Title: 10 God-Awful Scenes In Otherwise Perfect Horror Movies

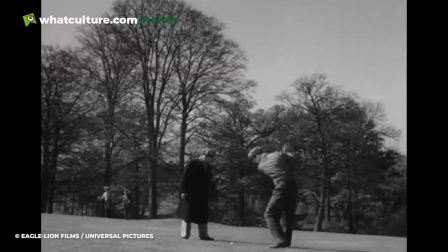(8:14)
While 4 out of the 5 segments are smashing little horror stories, the 4th segment,
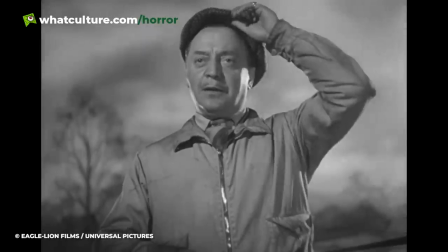(8:18)
a comedic tale about a golfer being bothered by the ghost of his former love rival, is downright bizarre, neither funny nor unsettling,
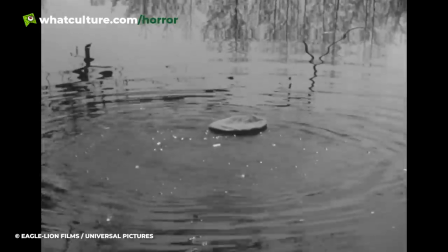(8:26)
and absolutely kills the film's momentum.
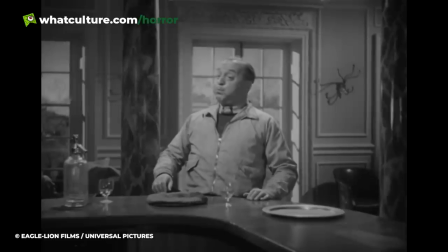(8:28)
To be fair, it's understandable why this was included, as horror films weren't really being made in Britain during the early 1940s,
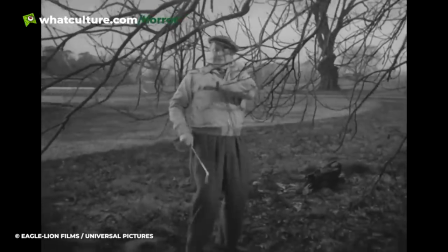(8:35)
due to the Second World War, so perhaps it was thought that a tiny bit of comedy would help the film appeal more.
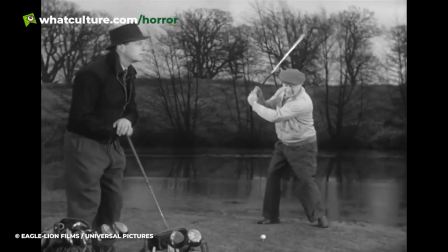(8:41)
Still, the inclusion of this segment was arguably a mistake. Number 2.
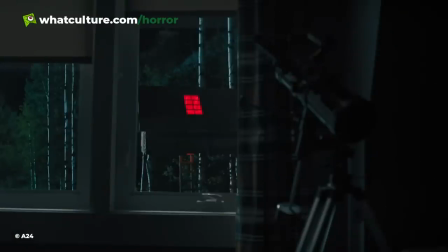(8:45)
Hereditary, The Unintentionally Hilarious Climax. If it wasn't for this ending, Hereditary could easily have been a full-blown horror movie masterpiece.
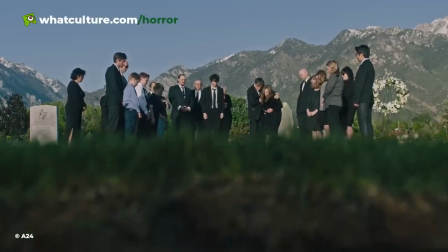(8:54)
After all, most of the film is a home run, a twisty, visually breathtaking,
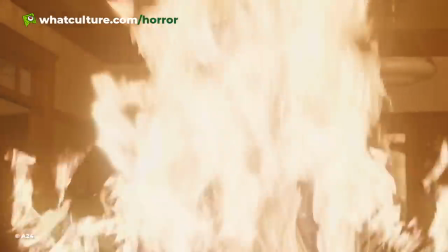(8:59)
and emotionally bruising meditation on grief and intergenerational trauma led by a powerhouse Oscar-worthy performance from Toni Collette.
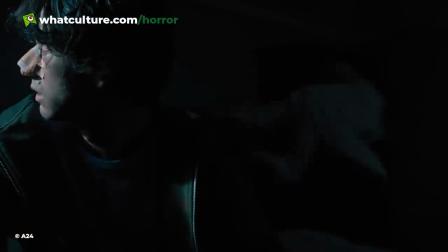(9:07)
Unfortunately, the film completely drops the ball in its concluding moments.
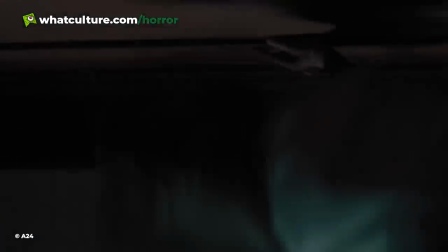(9:11)
The mature, emotional terror of much of the film is replaced with B-movie schlock as possessed people start flying around and comically decapitating themselves.
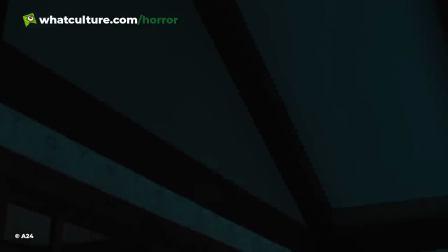(9:20)
At many screenings, the entire audience was howling with laughter. It's also a very cliched ending.
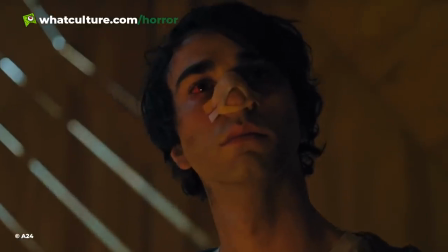(9:26)
After being so original for much of its runtime, the film instead becomes just another film about possessions and secret cults and the like.
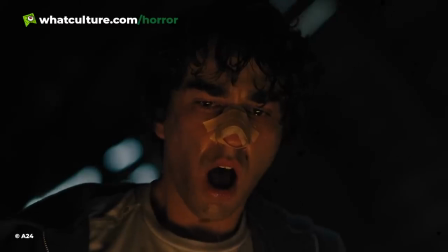(9:33)
The thing about writer-director Ari Aster is that he's an unreal visual stylist, but a questionable screenwriter.
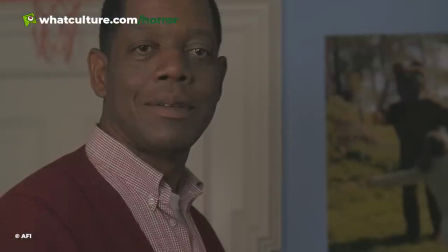(9:40)
Watch his short film, The Strange Thing About the Johnsons, if you dare. It's one of the worst things you'll ever watch.
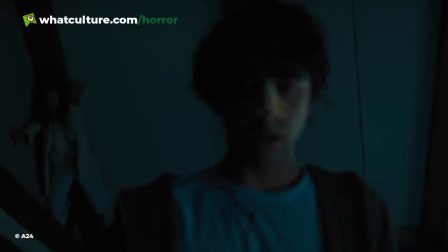(9:45)
Aster is a talented man with many great ideas in his films, But this terrible ending and his second film, Midsommar,
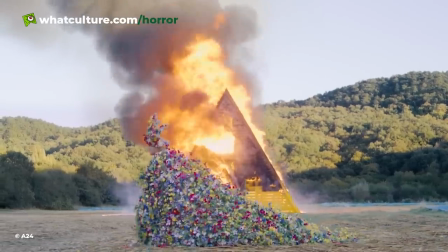(9:52)
a silly and thematically incoherent folk horror that wasn't particularly good overall,
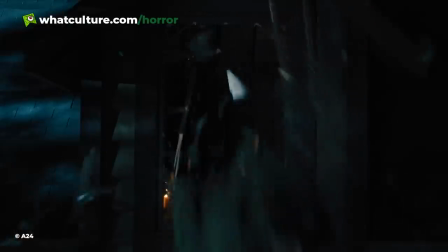(9:57)
indicate that he struggles to represent these interesting concepts in a satisfying way on screen.
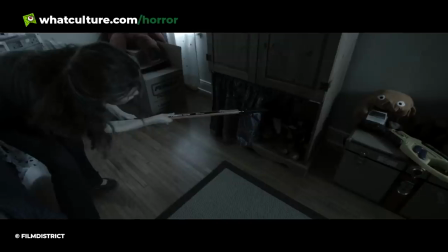(10:02)
Number 1. Insidious: Into the Further. In regards to the 2010s, a decade that saw the horror genre experience a delightful revival,
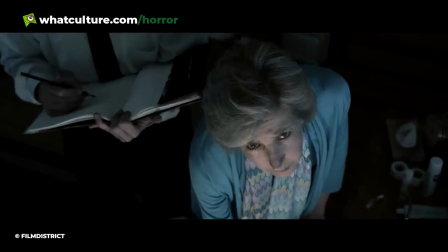(10:11)
one of the very first truly great horror films of that decade was Insidious.
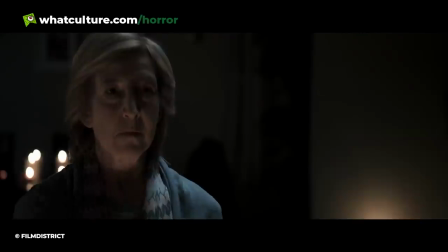(10:15)
While very familiar on the surface, Insidious stood out from most of the other supernatural horror films being made at the time because it was really,
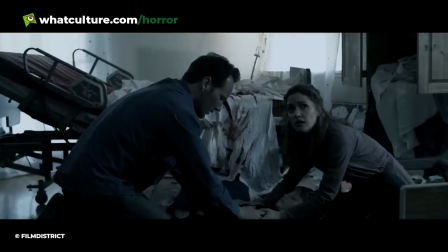(10:22)
really bloody scary, thanks to a smart script, a gifted ensemble cast,
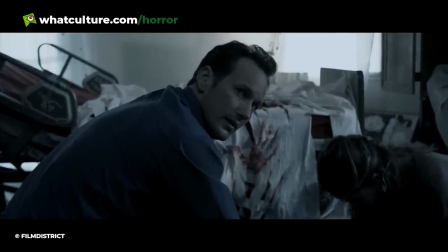(10:27)
and James Wan's phenomenal directing.
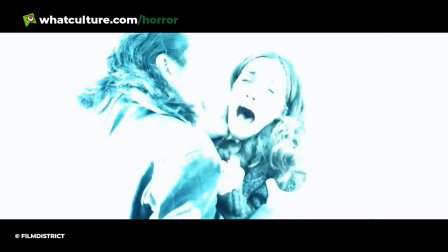(10:29)
Most of the film is a spectacular scare fest, but it did get quite a bit of criticism for its final act that's completely warranted.
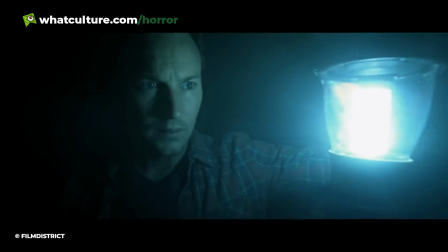(10:36)
The third act sees Josh go into the Further, an astral dimension filled with ghosts, in order to rescue his son Dalton, who's lost in there.
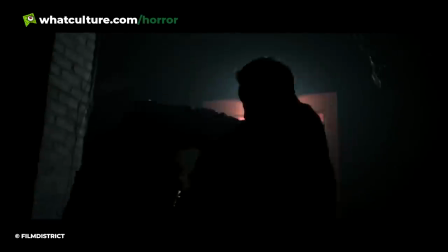(10:44)
This part of the film is unsatisfying, to put it mildly. It's dull, visually uninteresting, and so much less frightening than the rest of the film.
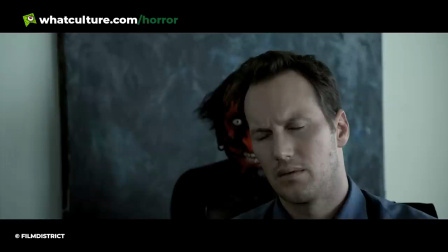(10:53)
Perhaps worst of all, main antagonist, the red-faced demon, had been a very frightening presence in his brief appearances throughout the rest of the film,
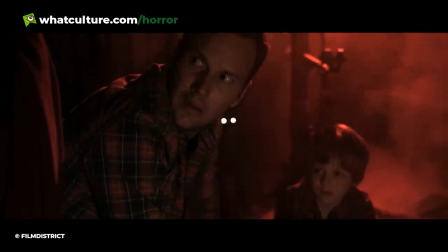(11:00)
but when Josh meets him in the Further, he's suddenly more like a really, really bad Darth Maul cosplayer.
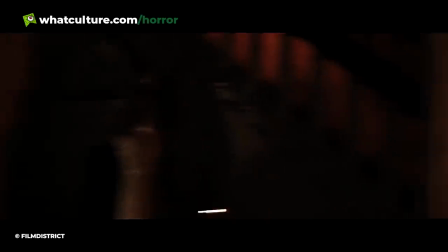(11:06)
The film does get its mojo back with a strong epilogue scene,
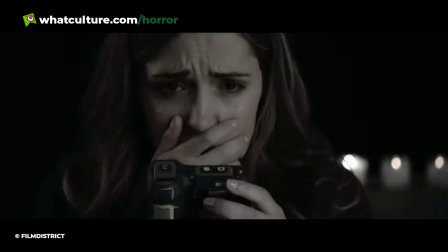(11:09)
but this whole sequence is still an epitomizing example of a terrible scene lurking within an otherwise great horror movie.
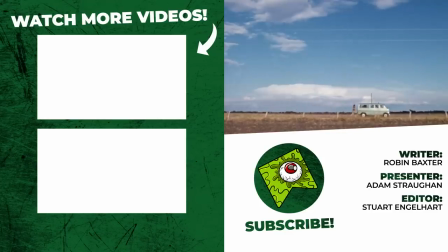(11:15)
And there we have it, folks, our list of great horror movies that do have one particular scene that are just not as good.
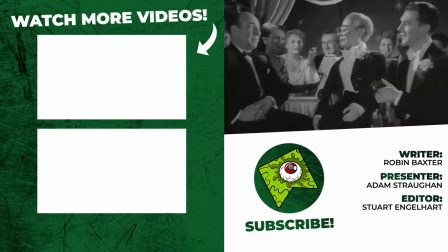(11:21)
But please do let us know down in the comments section which horror movie you absolutely love and you would say is perfect.
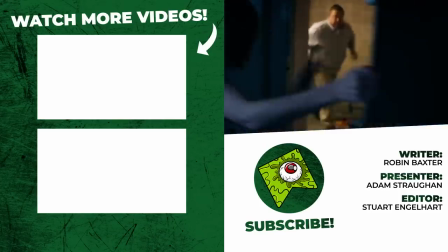(11:28)
And while you're down there, please do give us a like and hit that subscribe button.
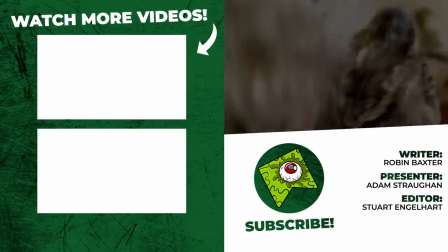(11:31)
If you want to come and follow me on socials and talk to me all about horror, I am at Strawn87 on Twitter and on Instagram.
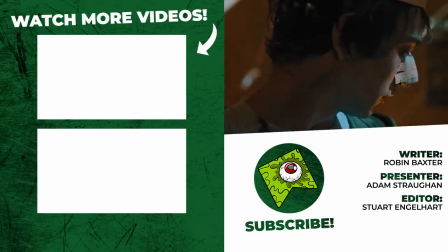(11:37)
Come and say hello to me on there. Thank you for watching, everyone. I hope you enjoy the rest of your day, and until next time, take care.